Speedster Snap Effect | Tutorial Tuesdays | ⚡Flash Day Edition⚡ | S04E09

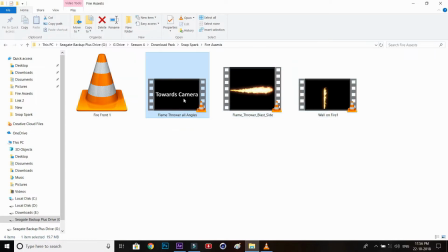9:04 So the
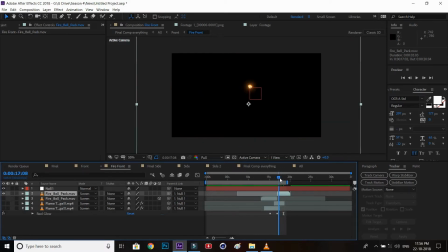9:07 first front flame contains this last animation of the flamethrower coming towards the camera, which was set up with the side one in a way that both
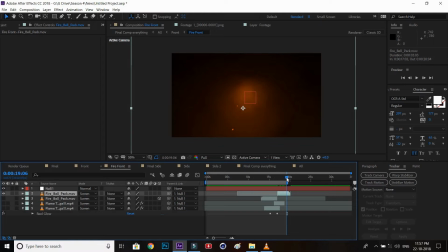9:22 of them work together to make it look like the blowtorch was changing its face from side towards the camera. So it just illusion, making it better sell the effect.
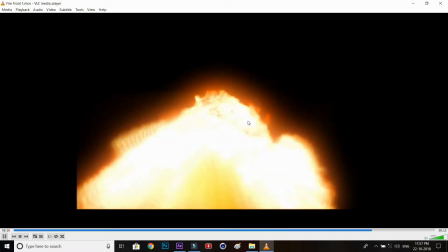9:40 As you can see, this animation contains the front coming one, so you just have to drag and drop in your shot,
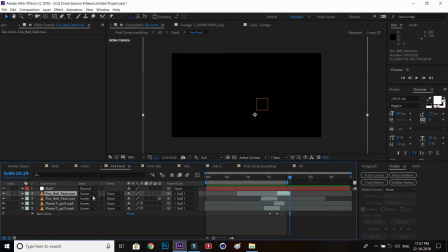9:46 and you just have to use it according to your shot, how you are going to use it.
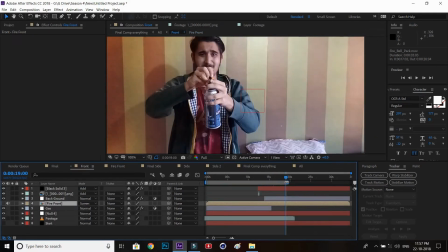9:52 And when they are all together, it completely makes the shot really better view and completely sells the effect.
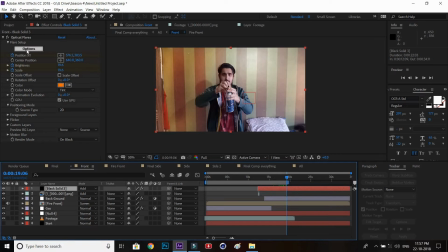10:00 So in this way the front was done, and then at the end the optical flares were added. If you do not have the optical flares, in the download link description, there is a solo render of the optical flare which you can
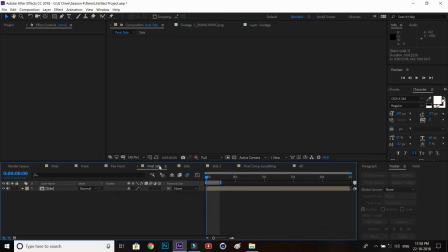10:15 use with the opacity settings and some movements or maybe some masking.
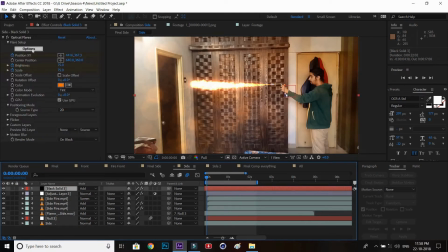10:21 And let's get to the side shot. It was a little bit later on that I decided to make the door on fire. So and I was going to completely burn out the complete door,
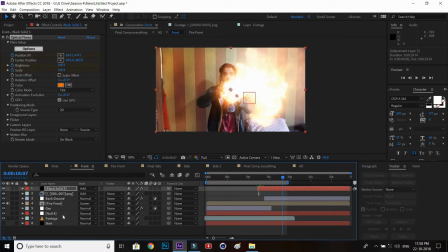10:35 but then I thought, why, let's just put the fire on a single side of the door, and it completely made the shot really better. And at the end, as I said, there's the exposure and curves to make that glow in the background according to the fire,
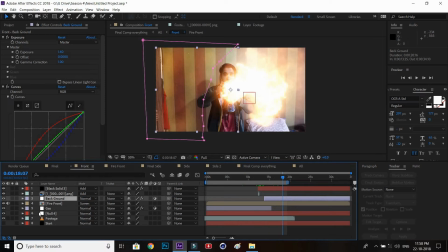10:53 and it's completely masked out from away from the flame, because if it's below the
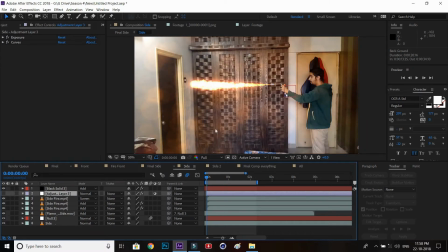10:59 fire or above the fire asset, it will make it really glow, which shouldn't in real life if you shot it, and it will make your effect look bad. So in this shot there's this side flamethrower which I used.
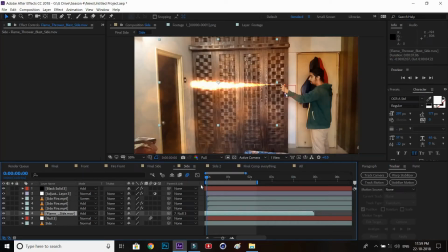11:17 It's really looking good. I just scaled it and then I just dragged my hand instead of the blowtorch face because it was really hard to do that.
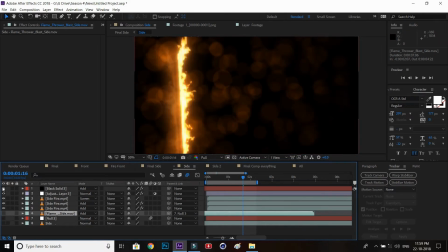11:30 But at the end I added this side flame which is also inside the download link,
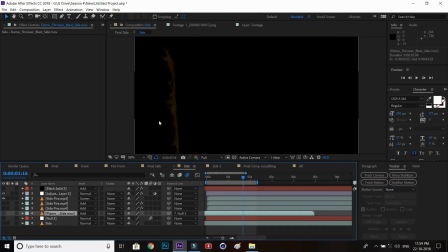11:38 with making it horizontal and playing with opacity and blur to make it reflect on the part of the door which is glossy, as you can see in the shot.
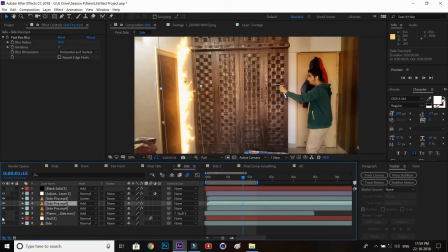11:51 Like this was glossy, so it has to be this way, and as you can see there's a mask on that.
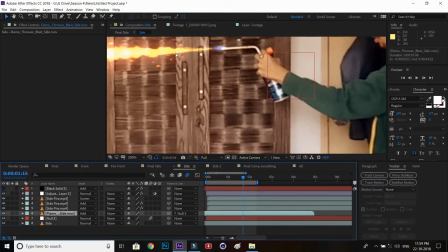11:59 But look, there is a null which is dragged on my hand so that this flamethrower follows the blowtorch.
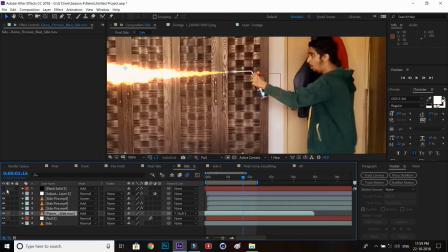12:07 Just pick whip to the null so it follows the data of that motion.
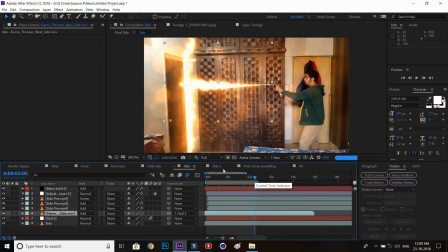12:16 And this shot was done with applying the optical flares at the end,
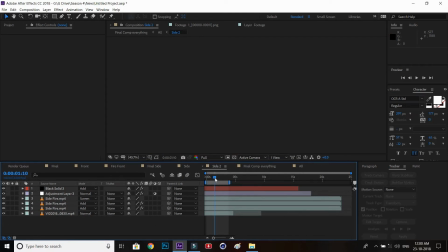12:20 and completely same shot of sideways where there was no
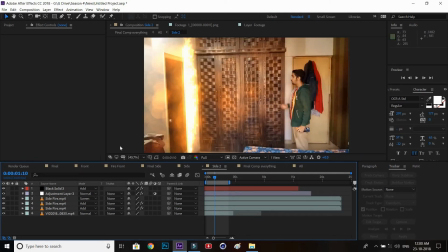12:27 flamethrower in the scene but there was this fire, so it's completely done in the same way.
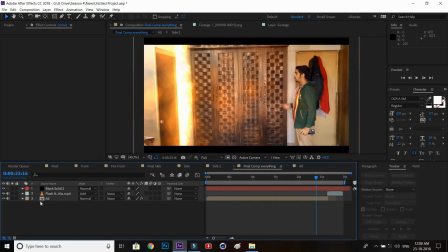12:34 And at the end, when all those videos come together, there's a little bit of scaling, some wiggle to make it look, some subtle camera movements to make it look realistic, and at the end there are these black borders to make it look cinematic. So that's all, guys. So after adding all these steps, you get something like this.
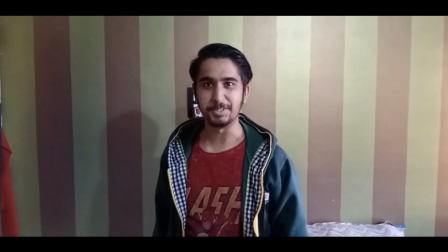13:03 Let's try this.